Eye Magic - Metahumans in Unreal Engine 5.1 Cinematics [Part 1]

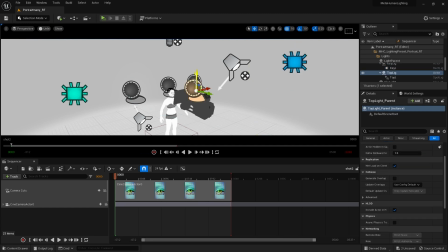Spotlight is the top light, the key light, but obviously, these are the actors, and then these are the lights themselves.
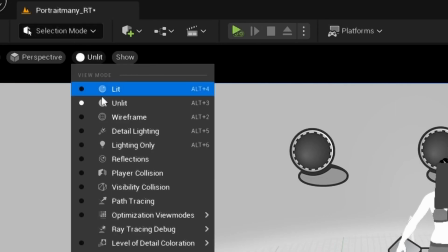And that is it. Right, so let's go back to lit, and I can show you the lights individually.
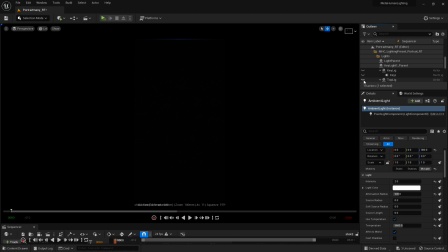Right, so first, let's do the top light that's in the wrong position. It seems to be coming from the front, and that's all it's doing. And as you can see, it's creating like a light there.
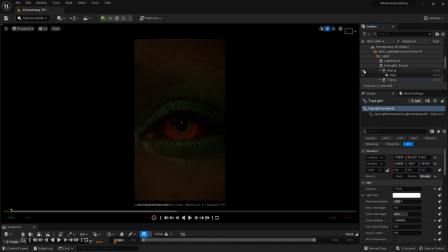Then let's move on to this key light, which is a blue light from my right, the character's left over here. You can see it on the sclera. And it's kind of off just at the side of the character.
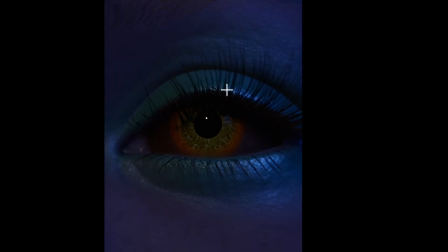And it catches the eye makeup look and it creates a metallic effect.
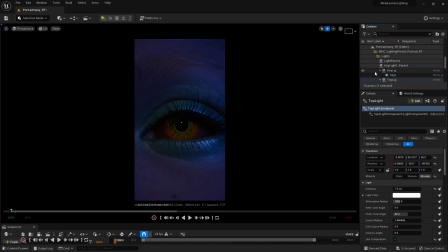I quite like that. And then let's move on to the other key light, which should be green.
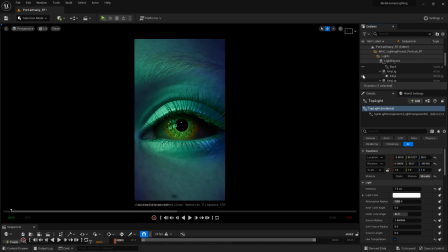Yep, there you go. So this is slightly brighter and it's shining from the character's right, my left, this way.
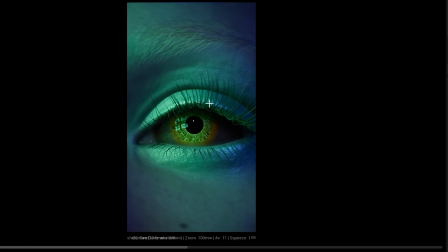And it catches these eyelashes here. You see how they're green? And that was done by adjusting the roughness on.
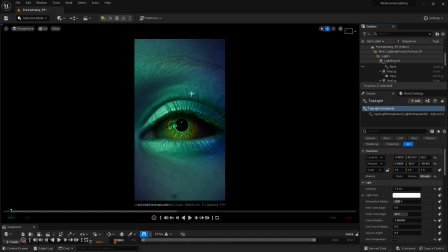That was done by adjusting the roughness on the hair material itself. And I did the same with the eyebrow.
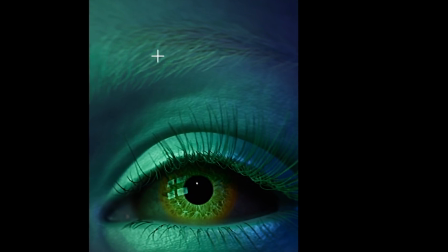I turned down the melanin and adjusted the roughness until it blended into the character.
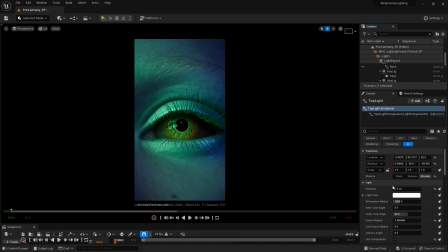Here in the eye, we have this kind of pattern. And all that is if we go to the key light
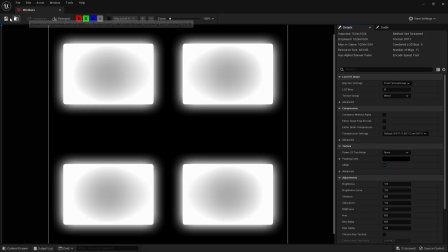here, it is a texture, which again was from a free pack at the time, the IES lighting pack. I'm not sure it's free anymore, but it was one of those free for a month things, I think.
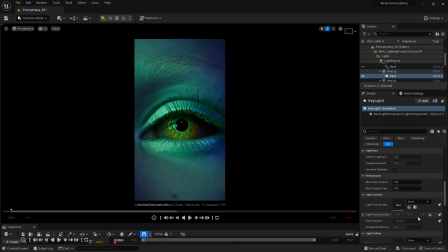Then if we scroll down, I don't think there's anything else on this. Nope. And what I've done is adjusted the radius of each of these lights to make sure they only affect the part of the character that I want.
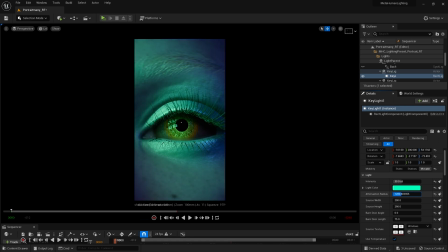So if I turn the radius down, look, it disappears. If I go too much, it'll go too far that way, and I don't want that. Sometimes it's good to wrap around the character like that. I think it looks beautiful, but in this case, I wanted it to end right here.
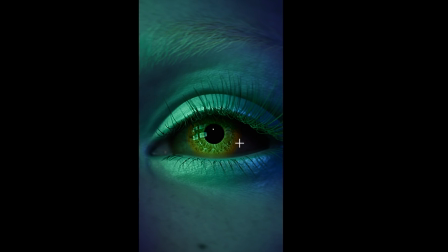You see that? Kind of there.
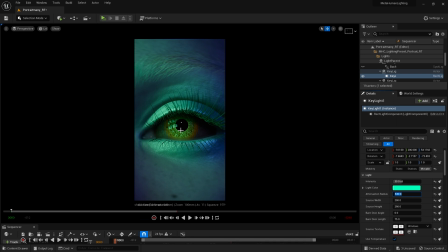And the eye is popping out like that because of the brightness of the iris that changed it this color in the first place. So it like illuminates. As soon as you put a light on it, it just looks really bright. And that is it for how the character looks.
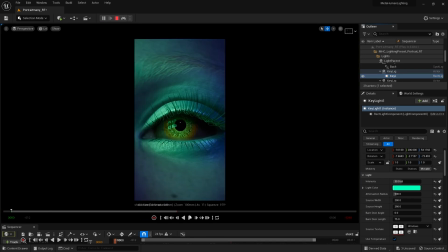But now, obviously, if I click play, this is happening. Okay, so it's getting a little bit late here in the UK. I'm going to go to bed now. So I'm going to separate this one into two parts.
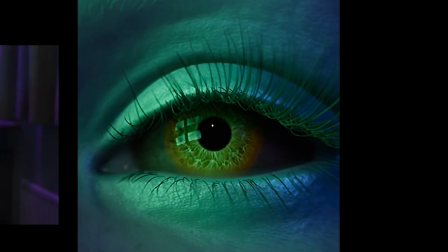The next part will be in the next couple of days. And I will cover blinking, pupil movement, eye movement, etc.
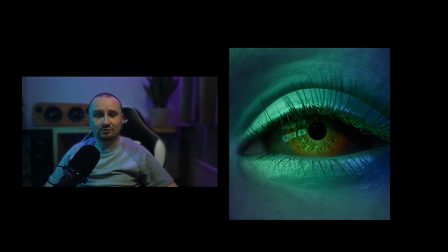I hope you enjoyed this part. If you did, please remember to like and subscribe. It really does help the channel.
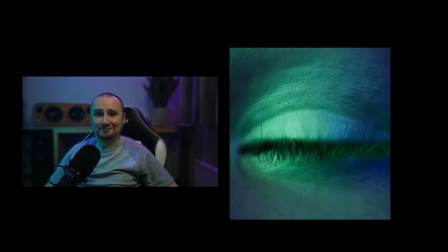Thanks for watching, and I will see you next time. Ah, look at the top of his head!